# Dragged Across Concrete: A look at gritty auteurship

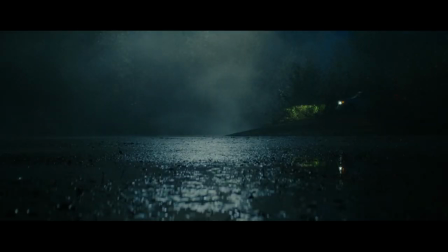(8:26)
This ultimately ends in Brett's demise, although not before Henry promises them that he will leave them their share of her soul and money.
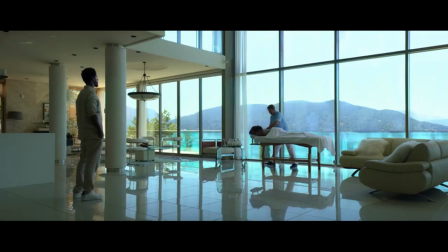(8:32)
In many ways, this elevates Henry's character above Brett.
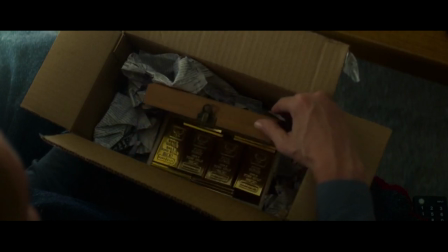(8:36)
Not only did he fulfil his own need, he also provided support for Brett's family, establishing as the top predator of the supposed criminal safari.
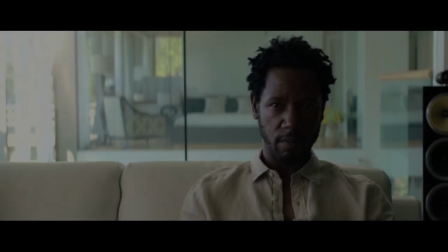(8:45) When I was out mailing that package,
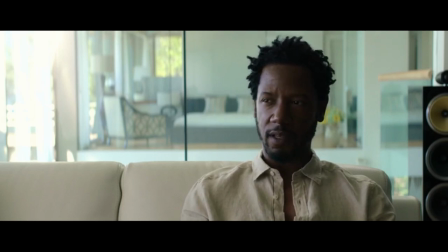(8:48) I started thinking about that game we was playing right before everything changed for us.
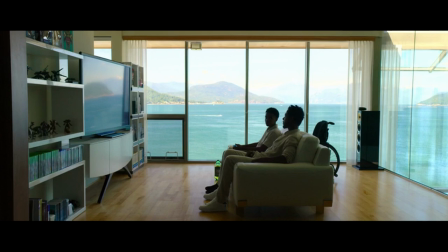(8:55) The one in the jungle. You still got it? Shug and Safari? Yeah.
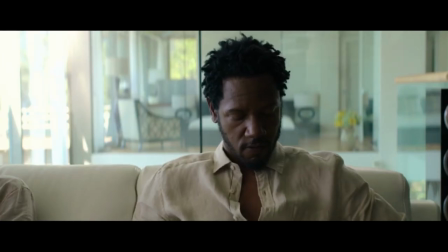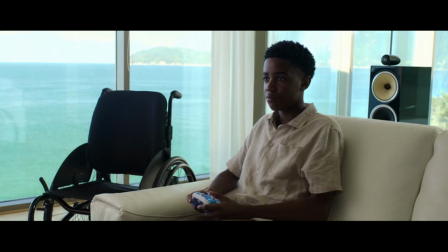(9:09) You ready?
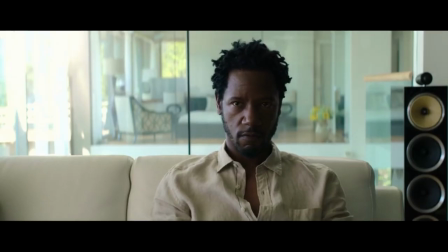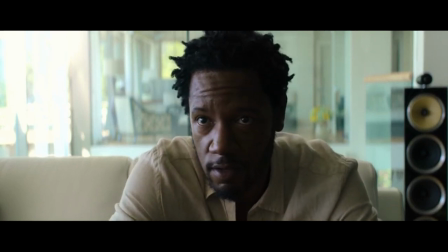(9:16) Let's hunt some lions.
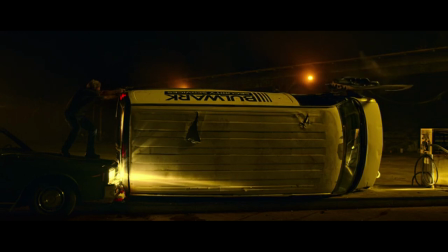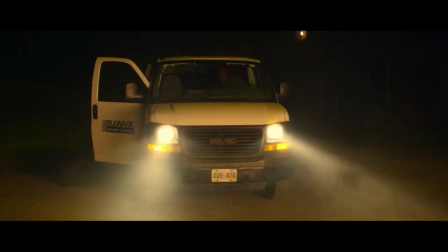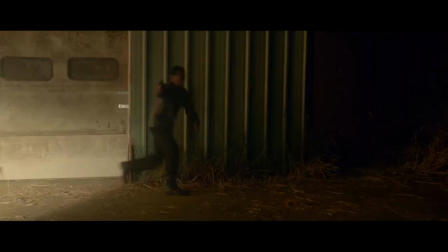(9:38)
One key area that Zoller's directing excelled in is how he decides to shoot scenes as well as their blocking and composing.
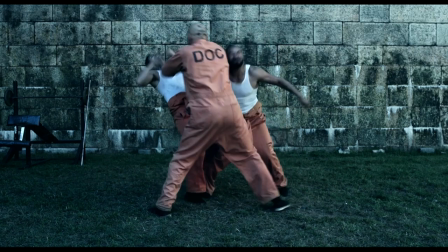(9:46)
Reapplying various techniques that were previously employed during the film and fight scenes in his previous Brawl in Cell Block 99,
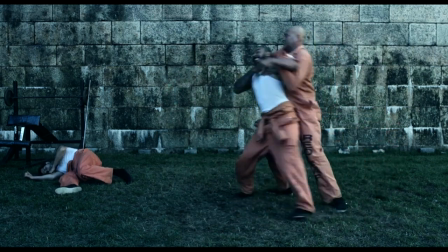(9:53)
Zoller prefers to often use a wide lens while shooting.
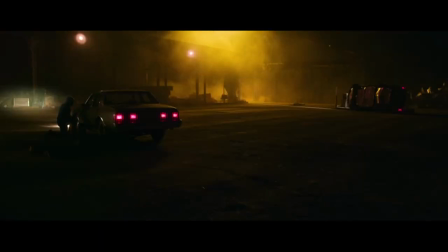(9:57)
Whilst most people might use a wide lens for establishing shots or to showcase landscape and environments to the audience,
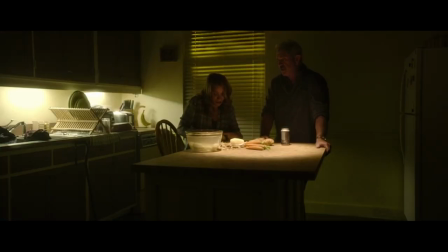(10:03)
Zoller often uses wide shots throughout a variety of scenes including both dialogue and action scenes.
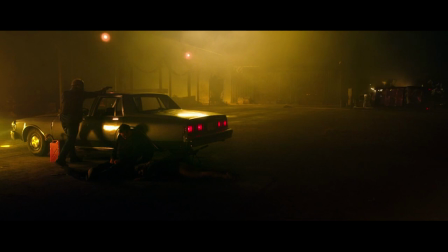(10:09)
One commonplace convention of filmmaking while shooting dialogue scenes would be to use tight angles as well as shot reverse shot techniques between the characters.
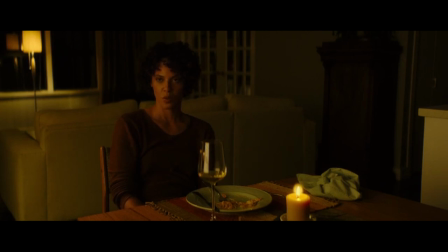(10:18)
Zoller does use this technique himself however throughout this feature he showcases and uses
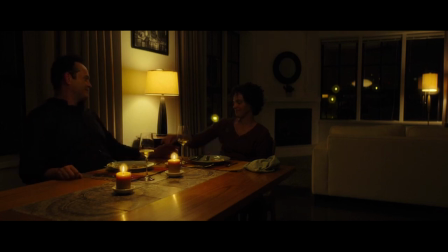(10:23)
more of the environment surrounding their characters or employs white shots to show them within a particular environment.
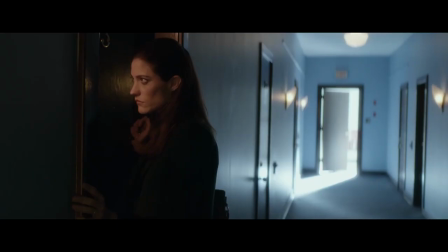(10:29)
It's a very different style than my first two movies it's a lot of locked off stuff
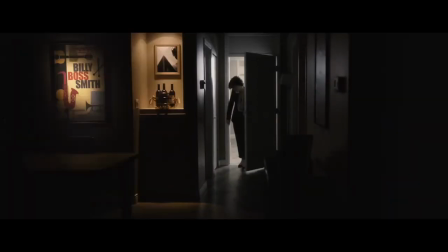(10:34)
it's a lot of space and breathing the camera if it's moving it's to just maintain a frame with the performers the camera is never handheld it's
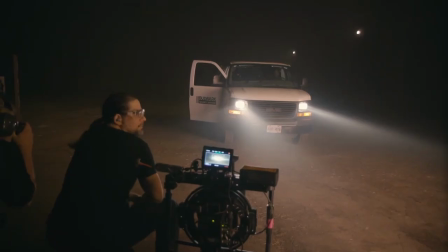(10:45)
always very controlled it's always very placed it never moves unless a character moves and those are the rules of the world and when those accumulate throughout the experience of watching a film those are some
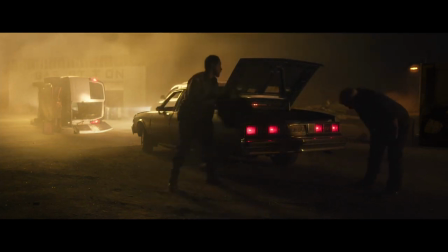(10:59)
of the ways that the audience is very in tune and becomes very invested in a very specific kind of story and experience.
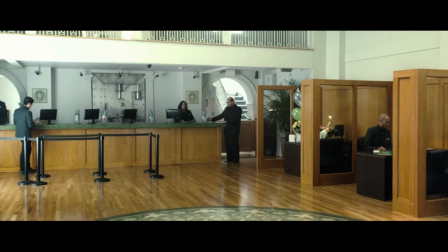(11:08)
What this can help do is establish the environment that the characters are inhabiting instead of purely focusing on the dialogue and reactions of characters.
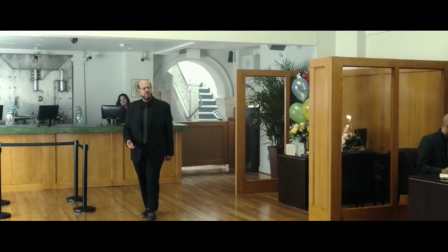(11:16)
One particular scene that employs this tactic as well as more conventional shooting techniques is when Brett and Andy are suspended by their captain.
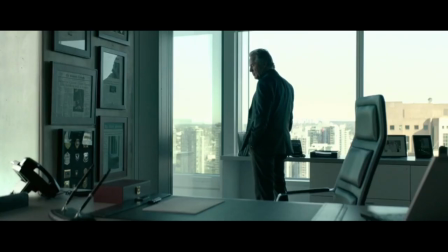(11:24)
The scene cuts back and forth between wide and closer angles, whether with the use of wide windows behind the captain and to his right,
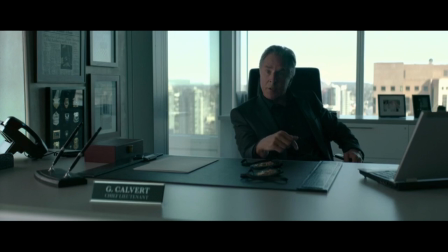(11:31)
it gives the impression of the power and freedom that he exhibits over his now suspended officers. When Zahler cuts back to either Brett or Andy, the only notable background feature is that of a wall.
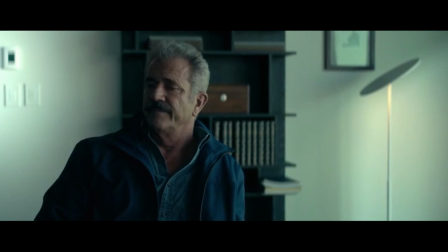(11:41)
It gives the impression that our main characters are now boxed in, defenseless with no options.
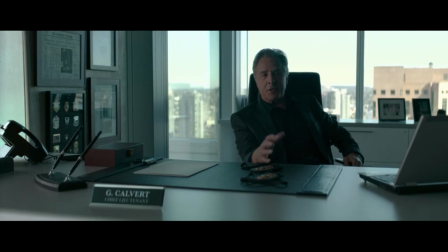(11:47)
A feature of Zahler's filmmaking that aids to enhance the characters in addition to their flight. An area of filmmaking that Zahler truly excels in is the construction and blocking of action scenes.
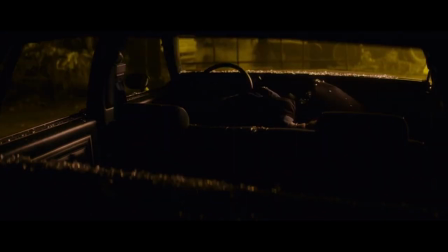(11:59)
These scenes may not seem as immediate or stylized as the ones featured in Sad Block 99, it does however show an evolution of the style as well as being more complex.
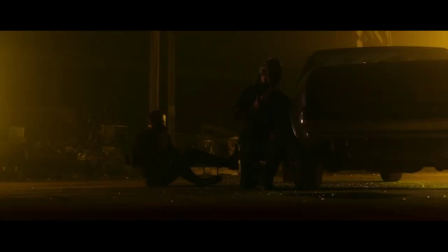(12:08)
With an assured and confident directing style, Zahler finally lets our main characters face off in a tension filled climax. Whilst most other directors may shoot this more conventionally or with a swifter pace, perhaps even a full shootout with multiple casualties, Zahler approaches this scene differently.
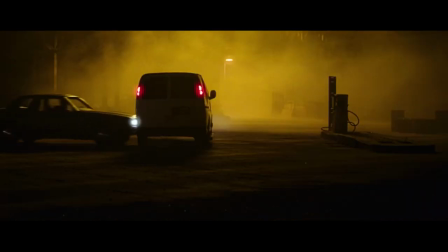(12:25)
Drastically slowing the pacing of this narrative beat, it enables the audience to become fully immersed in the scene,
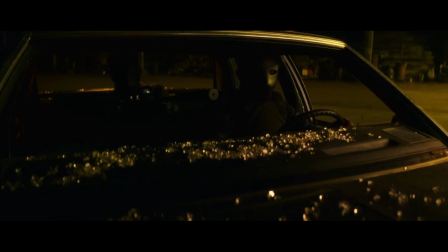(12:30)
the characters and perhaps even more importantly, the blocking and positioning of the scene and characters.
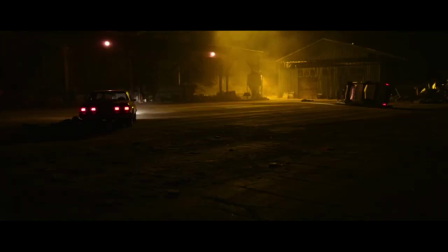(12:35)
The geography of the scene is well established and covered. The audience is informed of each character's position in addition to where they are relative to each other.
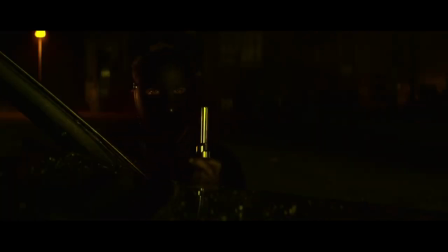(12:44)
Much like the rest of the narrative, many locations used in this climatic scene are often underlit and rather gloomy,
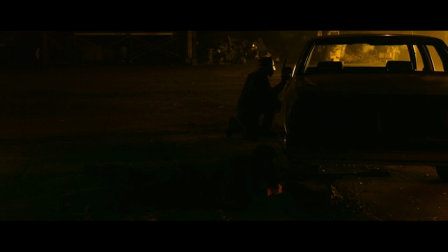(12:51)
alluding to thematic qualities found in the narrative addition to a flying focus on our characters.
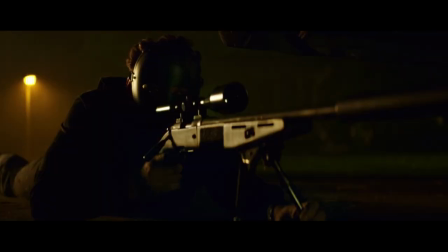(12:56)
Although there may be some distance between Brett, Andy and the criminals, the previous scene at the bank which resulted in the deaths of employees adds an additional layer of suspense that any of our characters may come to a grisly end.
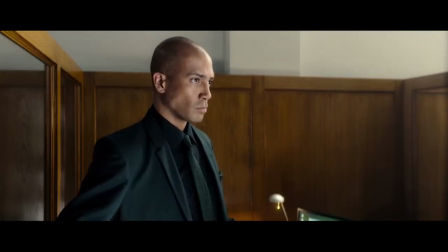(13:08)
This previous bank scene in mind, coupled with the director's decision to elongate the climax with steady pacing, enables the audience to bathe in the tension and atmosphere.
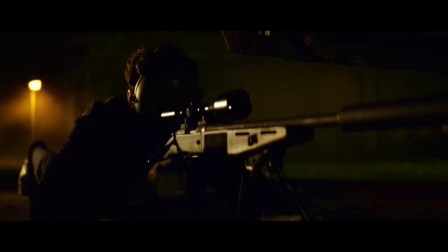(13:18)
Like his previous action scenes in Brawl, the camera is steady and typically unmoving, enabling the audience to take in every detail and so nothing is missed.
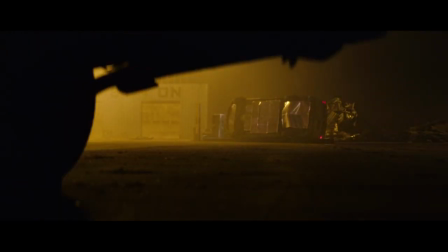(13:27)
One such detail would be the violence and the way in which Zoller often portrays it.
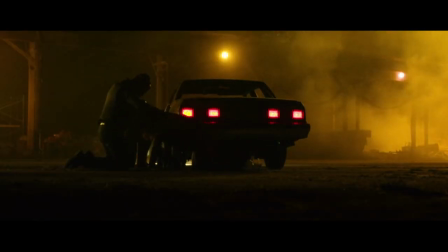(13:32)
The violence displayed is quick, nasty and impactful, often with visceral but realistic sound effects.
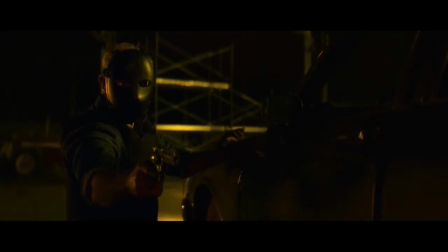(13:39)
Although the violence shown in Brawl was extreme, there was a certain fantastical grindhouse genre feel to it that is not shared in Dragged Across Concrete.
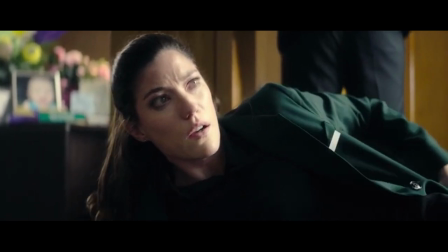(13:48)
Whilst the camera might linger on the violence in Brawl, It is shown in a more effective way in this feature, usually cut in soon after the death occurs.
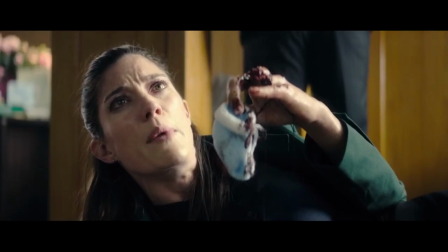(13:57)
This method of cutting away gives the effect of finality, a permanent end to these characters' lives,
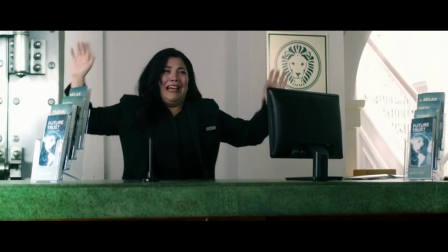(14:03)
illustrated by cutting away from them and no longer permission their presence on screen. There is no clear and correct way to shoot action and its consequences.
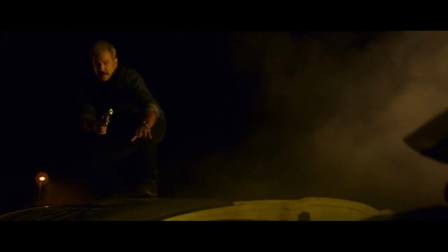(14:12)
However, this slower-paced artistic choice that Zoller employs enables the audience
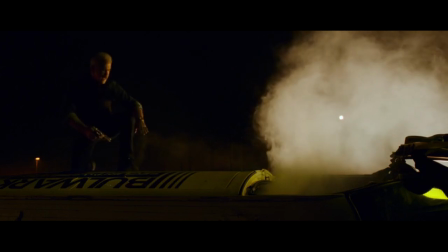(14:16)
to fully establish a connection and understanding of the scene and action that is taken. place.
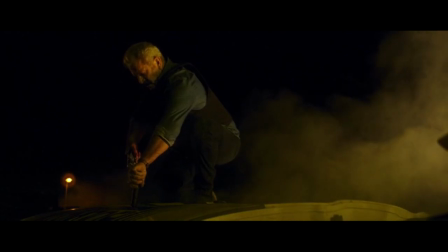(14:21)
There is a sense of control and confidence behind the directing of his features, a form of auteur-ship.
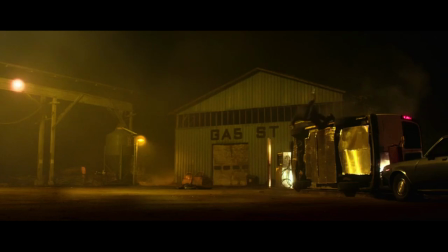(14:28)
This sentiment is especially evident with the use of soundtrack.
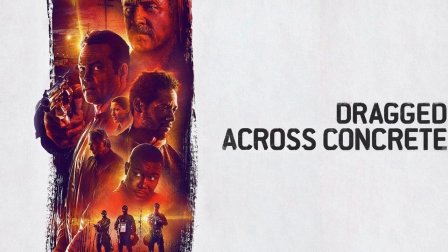(14:32)
Much like his previous work in Brawl, Zoller worked closely with the OJs, Butch Tavares and Walter Williams in composing the score. A soundscape indicative of 70s Brian House and Cobb films is present throughout the narrative,
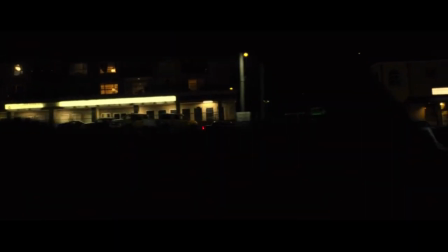(14:45)
one track in particular titled Shotgun Safari being a direct thematical reference to Henry John's as well as a video game he plays with his brother.
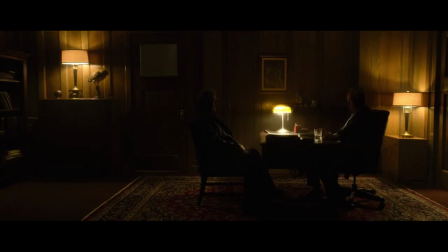(14:53) This hunts some lions.
The use of an original soundtrack, particularly one composed in this style and tone, enables the audience to become better immersed in the narrative and world inhabited by the characters. Craig and I have argued, debated, discussed use of music in film for a long time. He loves and wants the, I should say, he wants the actors to express themselves on screen without
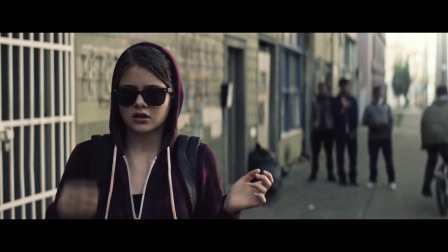(15:22)
being supported by music to tell the story in place of the acting and the raw emotion that's there. Typically, the soundtrack is used in a diegetic fashion. A character might be listening to a particular song on the radio.
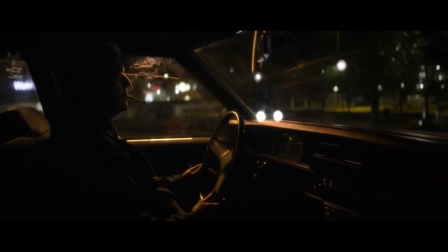(15:35)
The fact that no non-diegetic music is used throughout the narrative
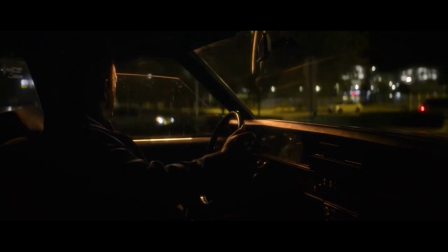(15:39)
has the effect of bringing the audience closer and more securely into the film's narrative.
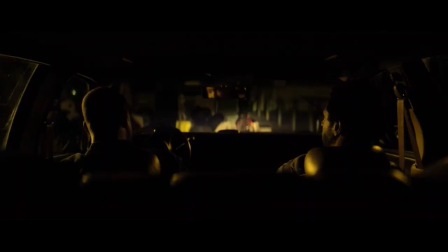(15:44)
There is no breakage or barrier from the audience's access by using swelling, non-diegetic music to try and enhance a particular emotion or thematic quality.
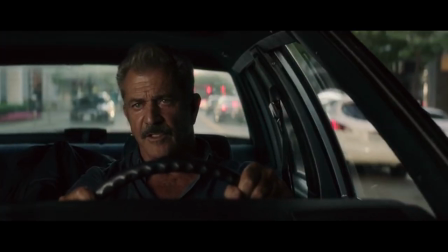(15:54)
Rather, the audience is experiencing this narrative world as much and as closely as they can, even the shared soundscape in which they are both exposed to.
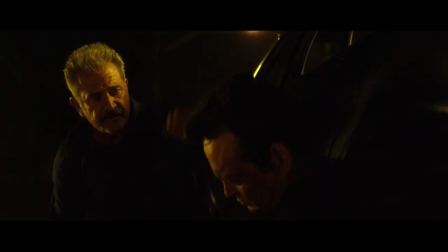(16:03)
Not to say that using non-diegetic music is wrong. For this gritty narrative however, it adds great value to the world building and experience of the story.
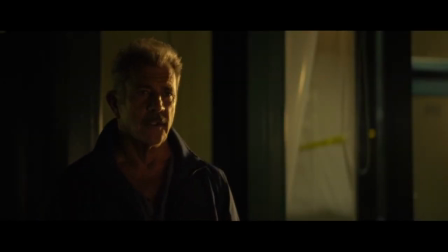(16:15)
In conclusion, Dragged Across Concrete could be Zahler's most self-assured project yet.
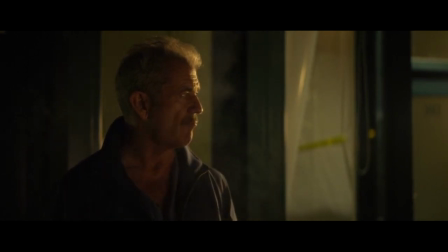(16:20)
It encompasses all his earlier work's flair as well as showing an evolution of his style.
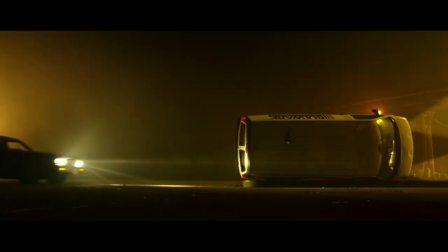(16:26)
The steady narrative and graphic violence may not be for all, however,
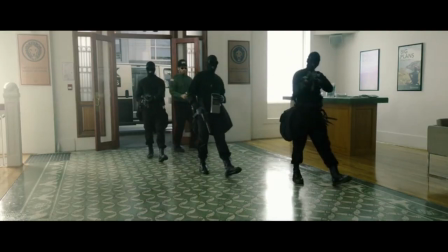(16:30)
fans of his distinctive style and gritty, almost underground filmmaking, will find plenty to enjoy in his feature.
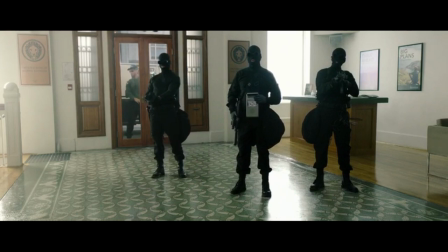(16:36)
It is arguably his most technically impressive feature to date.